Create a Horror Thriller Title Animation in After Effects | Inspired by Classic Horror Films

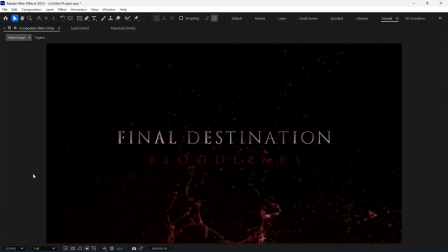Hello everyone! Today I'm showing you how to create a horror thriller title animation right inside After Effects, inspired by the Final Destination movie trailer. So without further ado, let's get started.
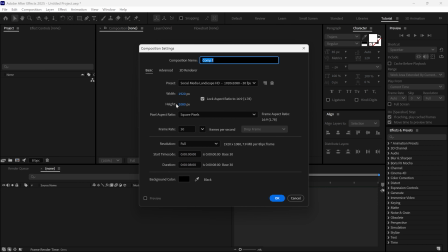Alright, let's start by creating a new composition. We'll name it Main Comp. You can see the rest of the composition settings on the screen.
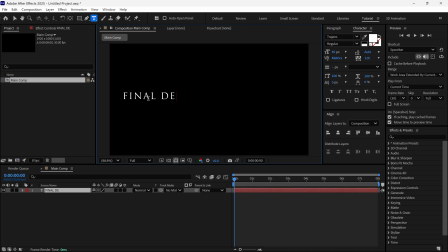Now select the text tool and add your title, whatever your movie name is. Then make sure you align it properly to the center of the composition.
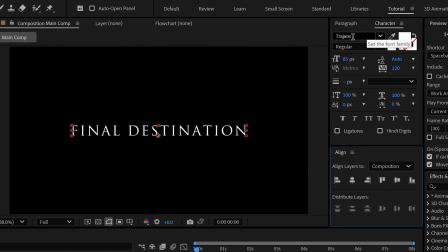I'm using this font right here. You can also see the rest of the text settings on the screen.
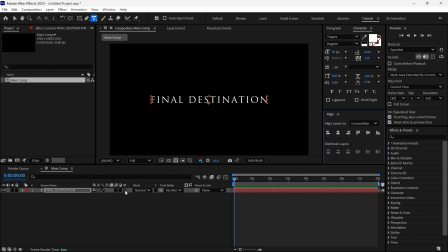Now the next step, click right here to make this text layer a 3D layer. Once you do that, you'll see some new properties appear. Open up the geometry options, and here you want to change the bevel depth to 0.
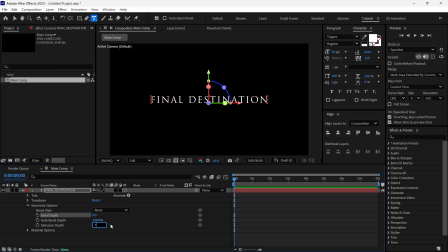Then, right below that, change the extrusion depth to 10. This will give the text a little bit of thickness. Not too much, just enough to feel 3D. After that, open the material options, and inside here you want to change specular shininess to 100%.
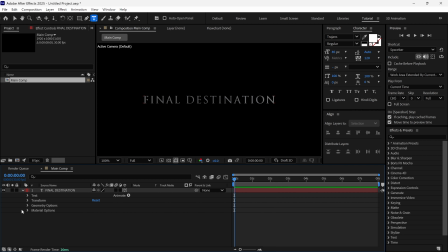This setting will make the title look a lot more metallic and sharp. Then press P on your keyboard to bring up the position properties. Move your time indicator to around 5 seconds, and here you want to add a keyframe for position.
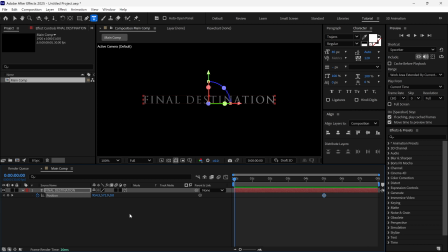Go back to the very first frame of your timeline, and now we only want to change the Z position value. Set it to somewhere around -2600, or maybe around -2700. Basically, we want the text to be completely out of the frame at the beginning.
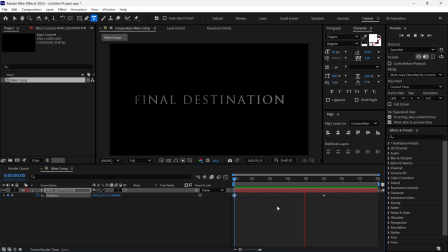When you preview it, you will see the text moves toward the camera. This is the movement we are creating. Now, once again, open the text layer's properties.
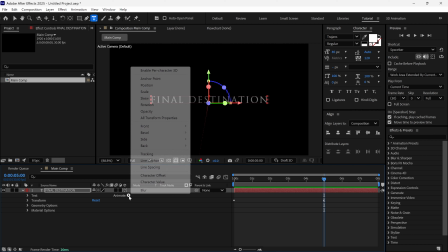Click on this icon right here and enable per character.
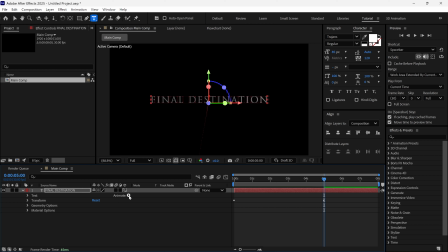After that, click again on this icon and this time choose tracking. This will add an animator specifically for adjusting tracking between the letters. Now drag your time indicator to around 3 seconds, and here you want to add a keyframe for tracking amount.
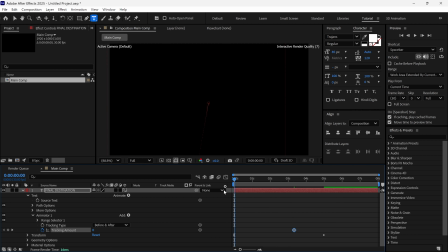Then go back again to the first frame and change the tracking amount value to 100. Now, when you preview it, you'll see the text spacing animates nicely as it moves forward. This creates a really dynamic cinematic movement.
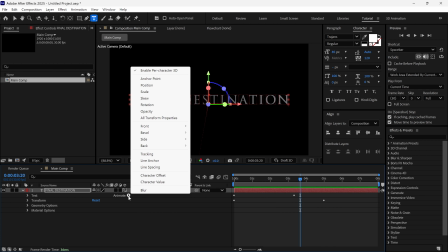Next, click the same Add button again, but this time add Rotation.
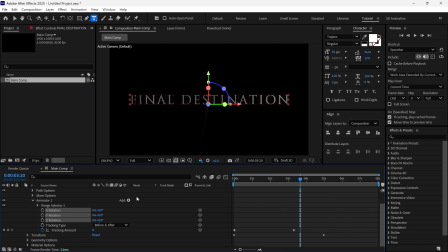Now you will get control over X, Y, and Z rotations separately for each character. Move the time indicator to around 3 seconds again, and add keyframes for X, Y, and Z rotation.
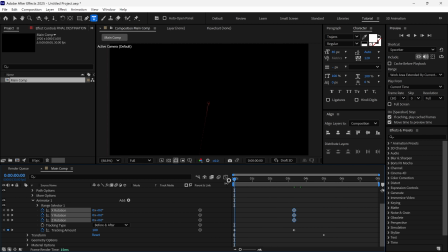Now go back to the first frame. Here, set the X rotation value to 100, set the Y rotation value to 75, and set the Z rotation value to -50. When you play this back, you'll notice the letters are rotating in 3D space.
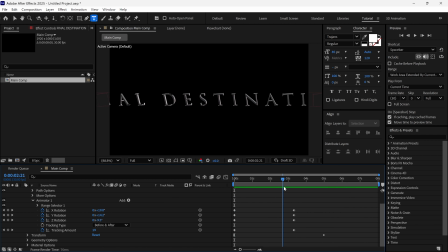But right now, all the characters are rotating together at the same time. I want them to rotate randomly, so to fix that, open up Range Selector 1, then open the advanced options inside it. Here, you'll see a setting called Random Order. Simply turn this on.
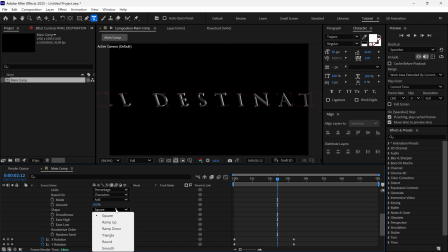Also, change the shape option from square to triangle.
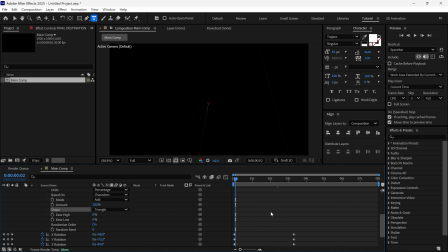Now, if you preview it again, you'll notice each letter rotates individually and randomly. After setting that up, place the time indicator at around 1 second and adjust the Y rotation a bit manually, just to fine-tune the look.
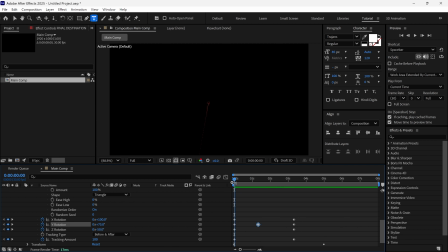Let's do a RAM preview now and see how it looks so far.